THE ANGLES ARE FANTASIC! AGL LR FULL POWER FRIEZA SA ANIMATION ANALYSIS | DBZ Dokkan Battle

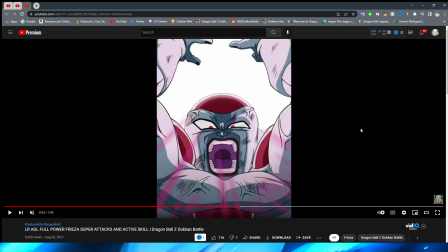His little purple parts are now orange, which makes sense, of course, because the light reflecting off of them.
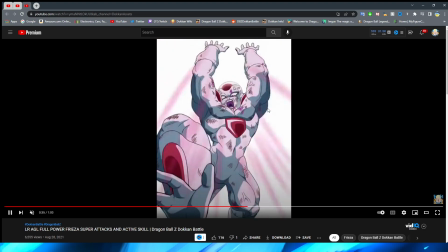And then, of course, you have him throw the blast down, which looks fantastic.
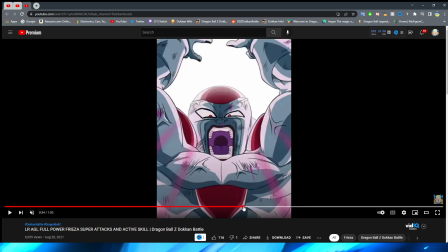I love so much about this shot. You have not only a really cool shot of Frieza sort of getting ready to throw it here, right,
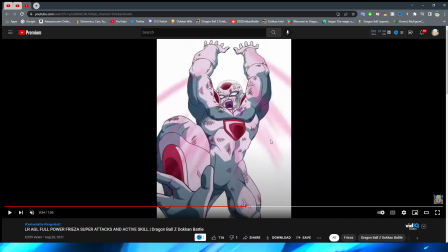where he sort of gets this quick movement in and lifts up his foot, but you also have this super cool perspective, right? This is another great way for them to avoid having a lot of moving parts on the screen,
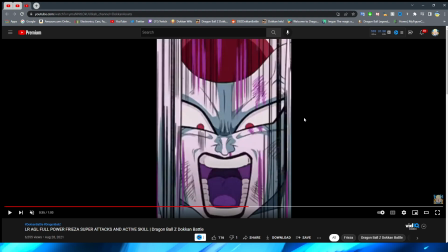where they quickly cut to a zoomed in shot of the character to give you a very interesting perspective. And I'm a-okay with that because, again, more perspectives like this are always welcome.
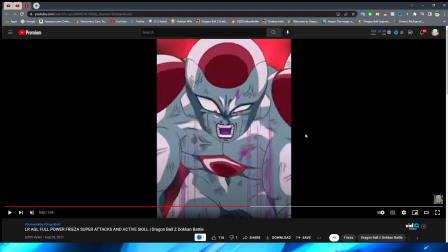You have these super sick motion lines as Frieza is throwing the ball down towards the planet.
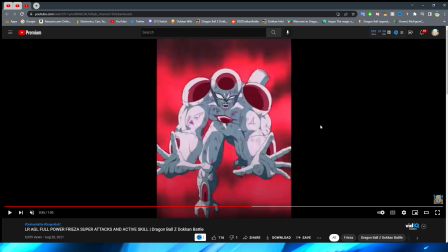And then, of course, you have the final frames here where Frieza is actually launching it.
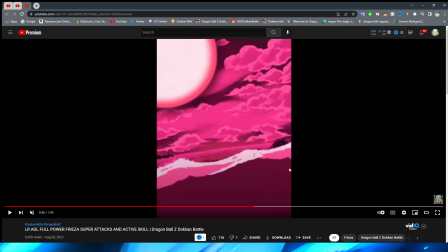And this part I always thought was super sick, where the ball actually passes by the camera here.
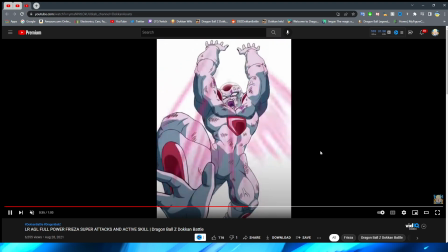I always thought that that was a really, really neat way to do the perspective of this.
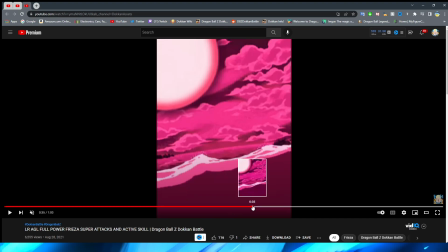And I can't really recall many other instances where animations do that, where they have the ball sort of pass by the screen.
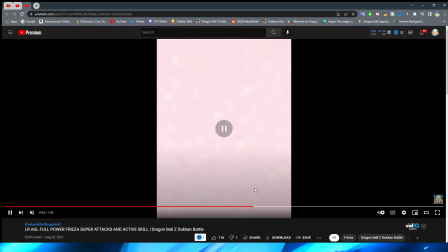I know that that happens sometimes with like the Kamehameha, like you see the Kamehameha kind of move past the camera a little bit, but I can't really recall too many animations where when a character throws a key blast, it almost looks like it moves past the camera,
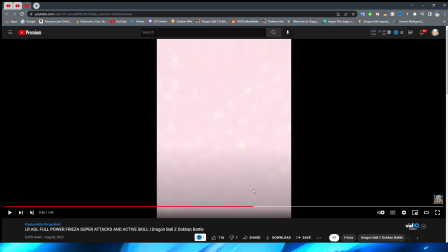almost instead of just like moving around it, I guess would be the best way to describe what I'm trying to say.
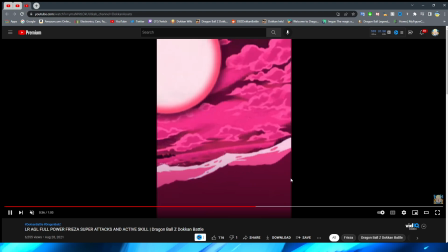But anyway, we move on to the blast now, getting close to the Earth. The water effects picked up here because they look fantastic as the ball is colliding with the Earth.
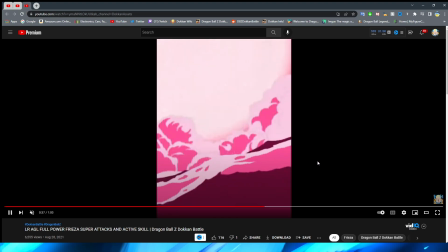Of course, as it, or the Earth, Namek rather, as it finally hits the ground, it's interesting that it expands so quickly, right? You can see, like, quite literally in an instant, right? It instantly gets bigger, which I guess makes sense because, of course, you know, this is Frieza's iconic bigger attack.
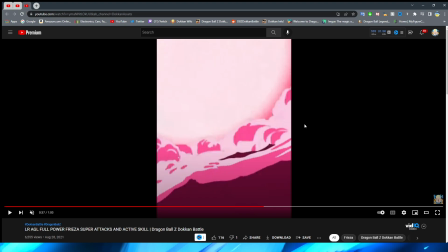But I wonder if they do that just to kind of make it impact with the ground faster since it was moving so slow in the beginning,
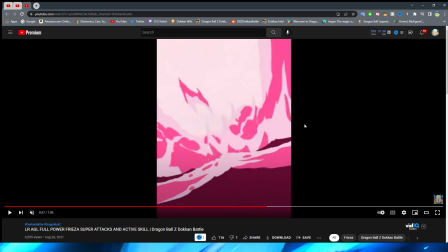or if it genuinely just got a little bit bigger. But I do like the water effects here as well because they kind of feel like they're moving around the Ki Blast, right? You can see them sort of getting a little bit tossed around. And obviously moving in more accordance with the giant ball that is colliding with the planet here.
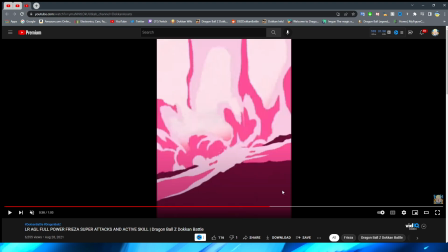Looks really, really good if I do say so myself. Interesting that they also cut back to there being no water effects at the last frame.
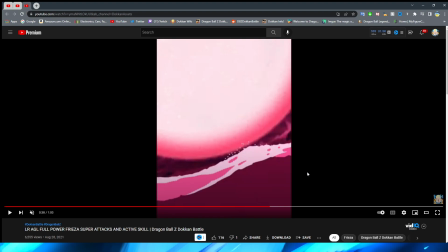I almost wonder if that's a glitch. Like, I kind of feel like that this frame shouldn't be here, especially being in between this frame and this frame. So it's a little bit strange that this frame is present here. But I guess it's okay.
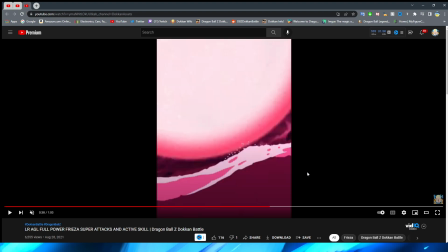You don't really notice it because, again, it is quite literally here for like a frame. I think it's 2 frames that it's on the screen, so you're probably not going to see it anyway.
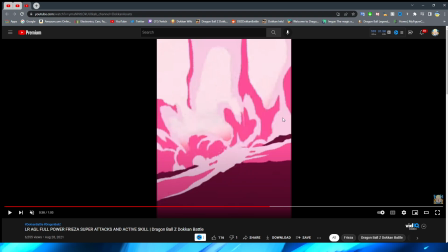Maybe it's supposed to be like the water has like now gone down back into the ocean.
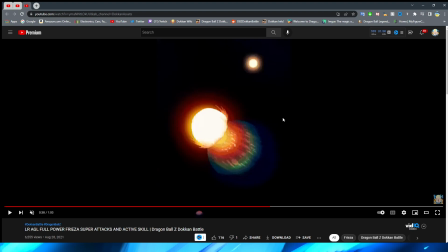Maybe that's what they were going for. But either way, we have this very cool explosion effect with the electricity shooting off of it. And again, kind of unfortunate that they fade to black so quick because I really, really like the way that this explosion effect looks. And I think it looks really nice with this sort of very cool shot of space here.
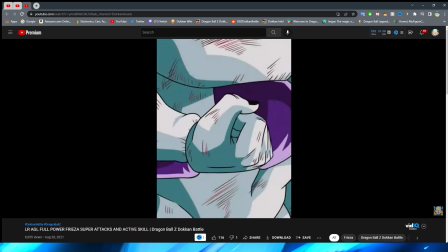All right, ladies and gentlemen, we are in the home stretch. Look at your boy Frieza getting angry.
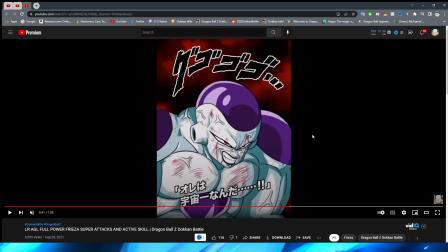So I will say, before we get into it, this is a very interesting shot of Frieza for me. Not only just because, you know, the anger is sort of making him pulsate, which I think is pretty cool, and also looks a little bit weird if I'm being honest, but I guess that makes sense for the giant space alien, right? I feel like Frieza's eyes are very long here.
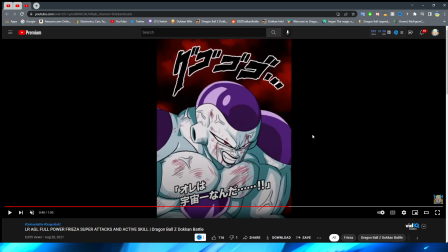I don't remember if they look exactly like this in this shot, but I feel like they're maybe a little bit too long. That's not necessarily a bad thing, I guess, for this shot, though, because, of course, this is supposed to be a very twisted expression.
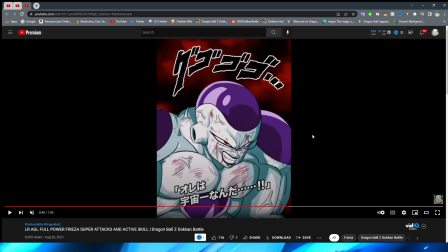You know, Frieza's kind of hit his breaking point after fighting Goku for so long. Also, funny menacing text at the top.